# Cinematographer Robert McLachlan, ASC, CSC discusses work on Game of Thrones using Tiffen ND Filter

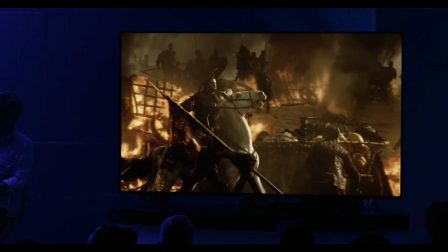758s
So to that end, on a sequence like this, we and this whole sequence, and it wasn't the first time that I'd had no time.
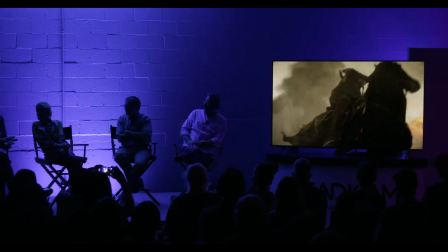767s
Literally, we were scrambling all day long every day for 16 days of shooting this,
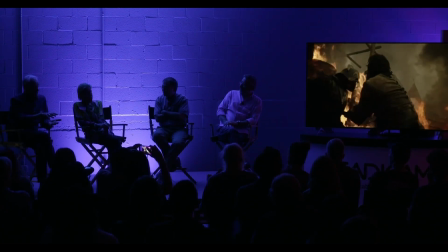772s
and most days on that show, quite honestly, because the shooting days were fairly short.
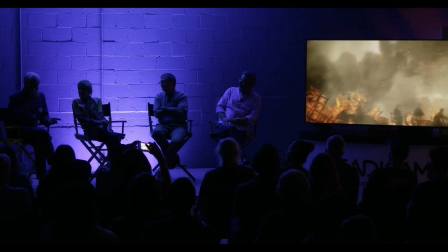779s
Frequently, I would just pull all the filters out other than NDs as needed, because we literally, the directors,
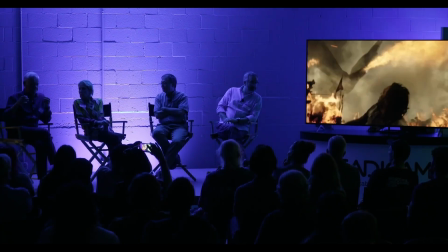786s
none of us felt like we had time to just to even take 30 seconds to fiddle around with the filter to try and angle it or something if you had a kick in it,
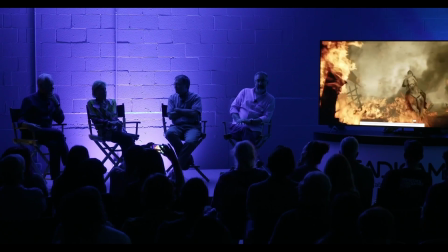793s
because they really, really didn't like that stuff. And
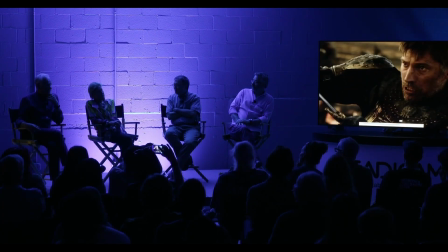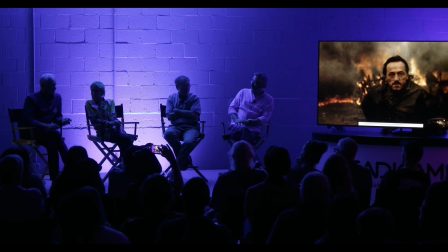803s
anyway, the other times when I was dealing with, you know, trying to pretty up the ladies and stuff, if they, you know,
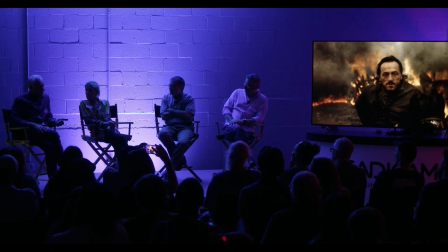809s
if it was needed, I did use light glimmer glass and occasionally Hollywood black magics on the show. But any of the action sequences outside, those were all shot clean, both in this and in season 5 and the other action sequences I did.
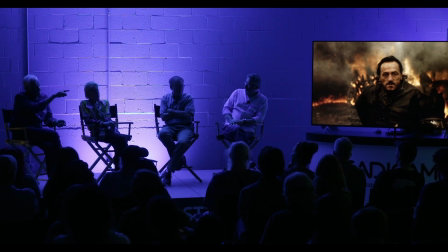824s
Now, as he's running along here,
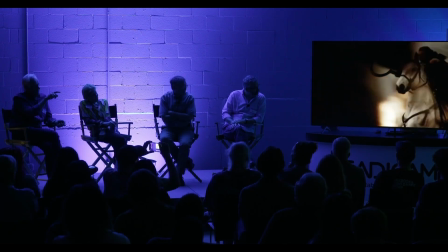826s
the first stitch was the swish pan off the horse back banging into the Burning Man.
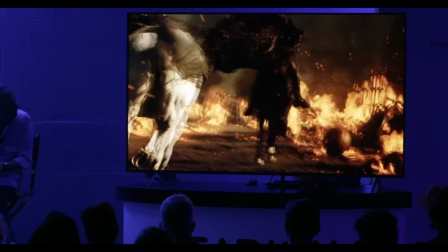838s
And obviously, this was all, there were no fake horse riding here.
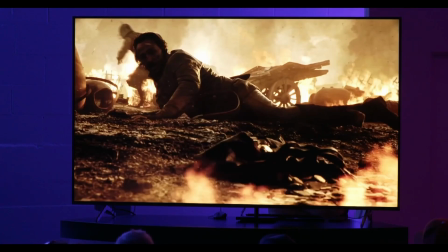842s
It was all real actors on real horses being tracked. We had a tracking, an all-terrain tracking vehicle with a Scorpio head on it.
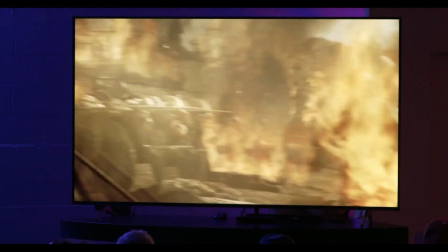853s
And originally, this shot had been planned to do, we'd planned to use the Maxima
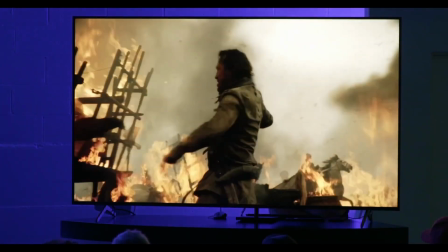861s
because we'd had really, here comes the,
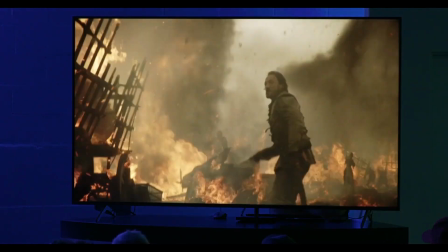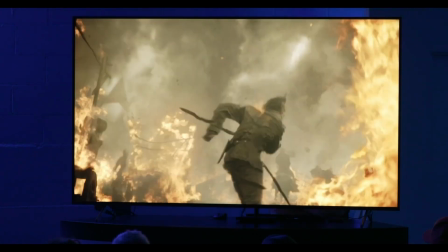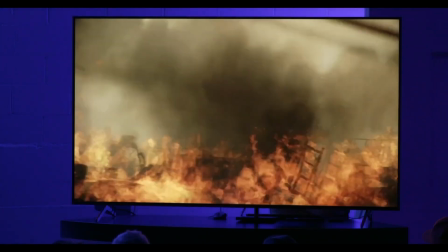877s
here comes the first stitch right here on that swish back to Braun.
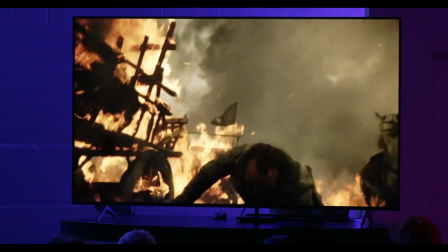880s
And the second one is as we tilt up to the dragon going overhead.
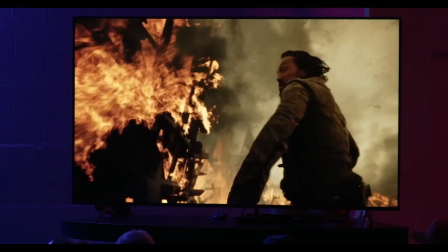888s
I would say 80% of the fire you see is practical.
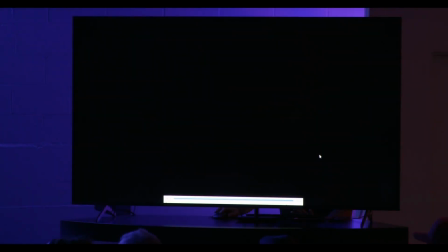893s
What we did was they went in months ahead and plumbed the entire battlefield
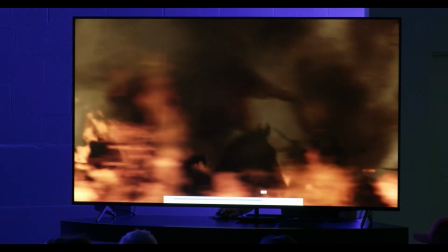898s
with propane lines underground and then built the had
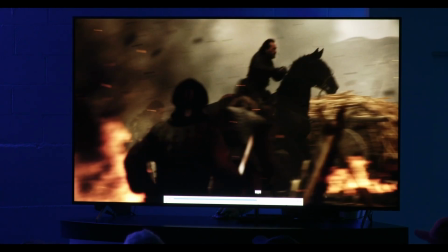907s
steel wagons built for after they've all been lit aflame,
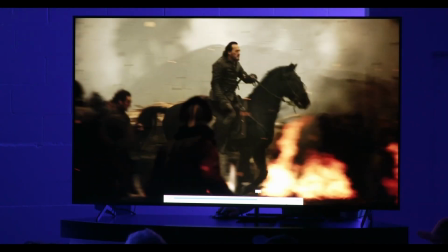912s
and they were all plumbed with pilot lights so that when we were ready to go, they'd turn a switch and everything, they'd turn the fire on,
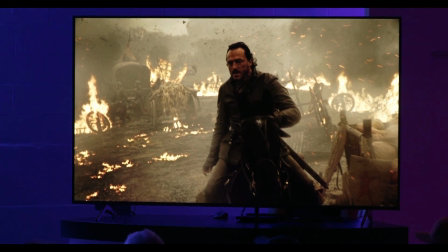919s
turn it off, and everything stayed the same and consistent. It was really great. Some of those little bits of fire on the ground and stuff are added in later, but for the most part, a lot of that flame is real.
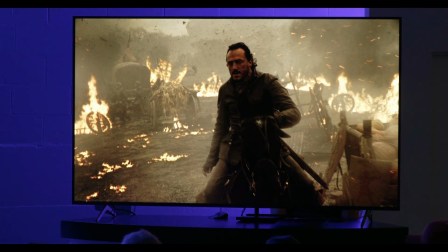932s
Occasionally you'll see, you know, like a little bit of sun or a bit of highlight or something coming through there, which seemed like it was natural because the smoke wouldn't be that consistent.
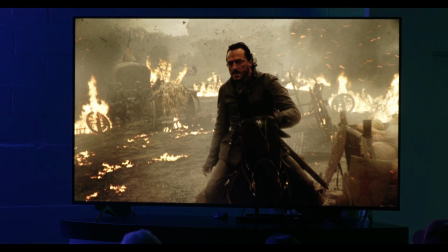940s
But we did have some cloudy days, and the smoke then excused that bump in what the weather looked like.
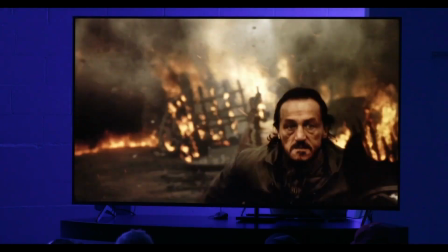948s
But I was just going to mention, you know, David's using the Ronin.
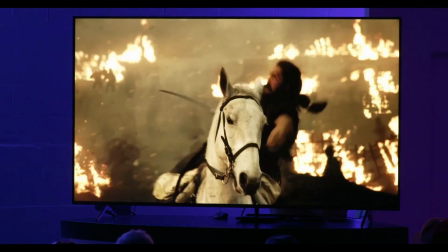953s
We had incredibly good luck with the Maxima, which was quite new at that point.
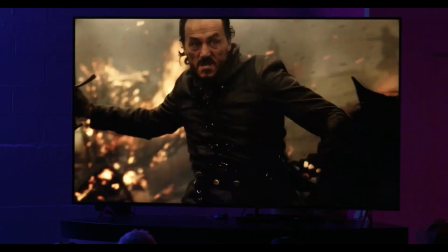958s
And we originally thought we'd use the shot with two guys running with it,
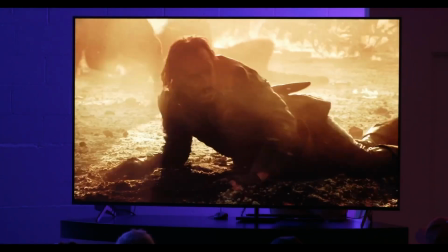967s
and an operator on the other end, because we used it one time.
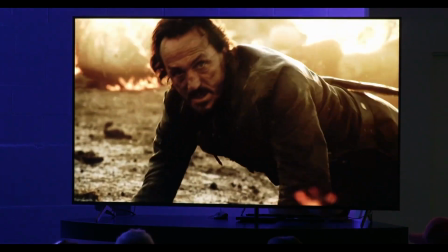971s
It got us out of a pickle on a long walk and talk on a beach on the Bay of Biscay.
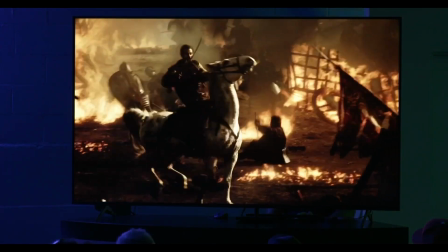977s
But the wind was coming in at like 35 knots, and the Steadicam was impossible to keep straight.
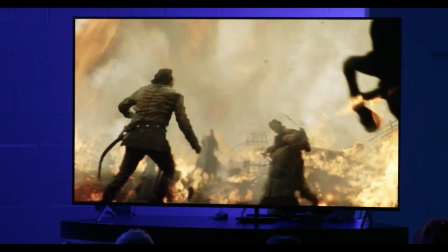984s
The Maxima really saved our butts on that one, and in quite a few other instances.
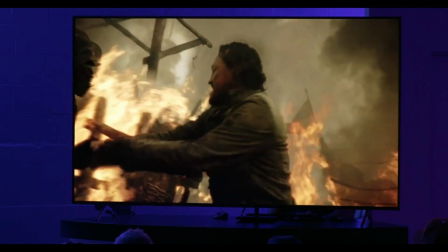989s
And so we're all really sold on it. But in terms of the energy and stuff, at the end of the day, we put a mini LF.